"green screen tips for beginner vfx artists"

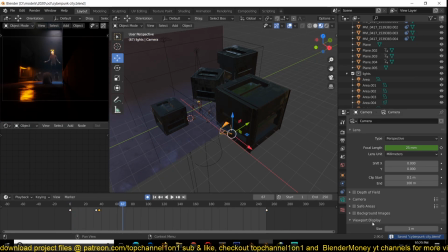And see, because we set the images to have a constraint, attractive constraint facing the camera,
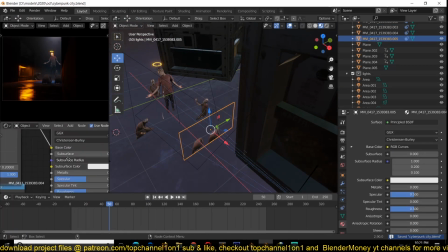they're always facing the camera no matter how the camera is moving.
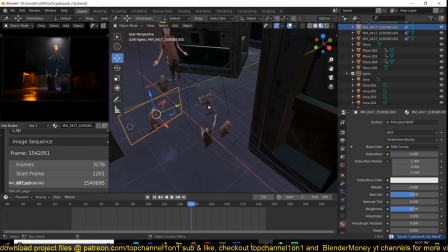And you can see I'm just creating more duplicates here and offsetting the keyframes of the duplicates so that we are never seeing the same animation, the same video sequence.
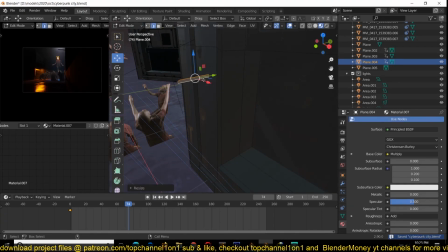Now, all that is left is just detailing the sequence, the scene, and make things look much better.
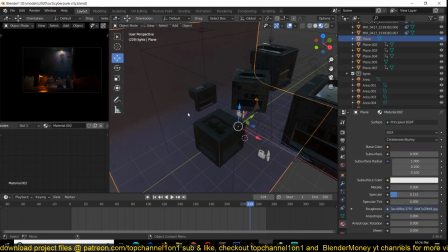Again, if you want the project files, you can download them over my Patreon page to see how I set up everything.
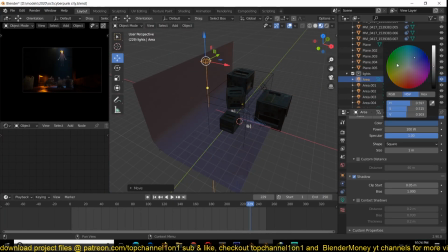So that's it. I'll see you.
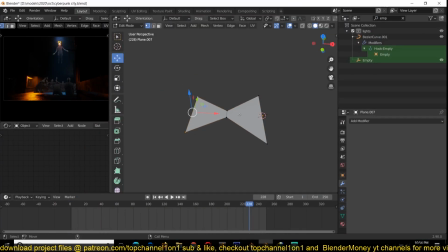So here I wanted to add in some moth for realism, as Ian Herbert says.
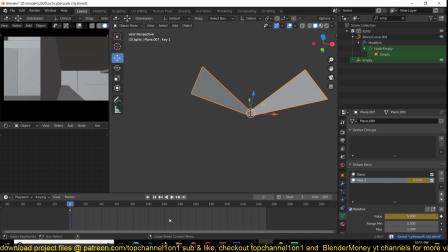So I created a plane and animated it using keyframe, using shape keys, and to make it repeat, I just added
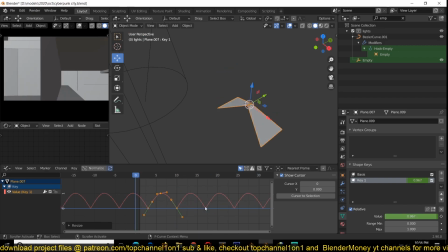a modifier to the keyframes, and then added
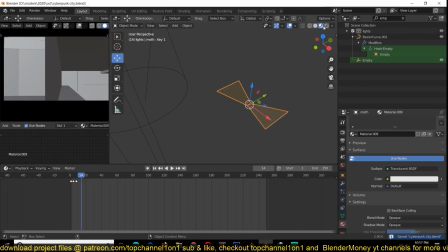I used that as a particle sequence, as a particle object, to add the fireflies in there.
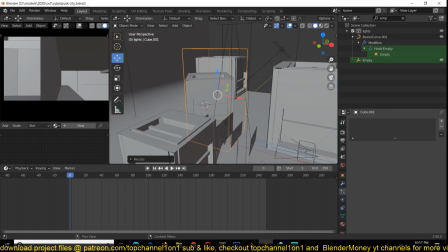I can see here I'm creating the emitter for that particle system, and just dropping in those
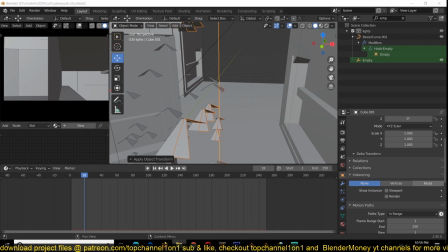fireflies into the sequence. Yeah, thank you for watching. See you in the next video.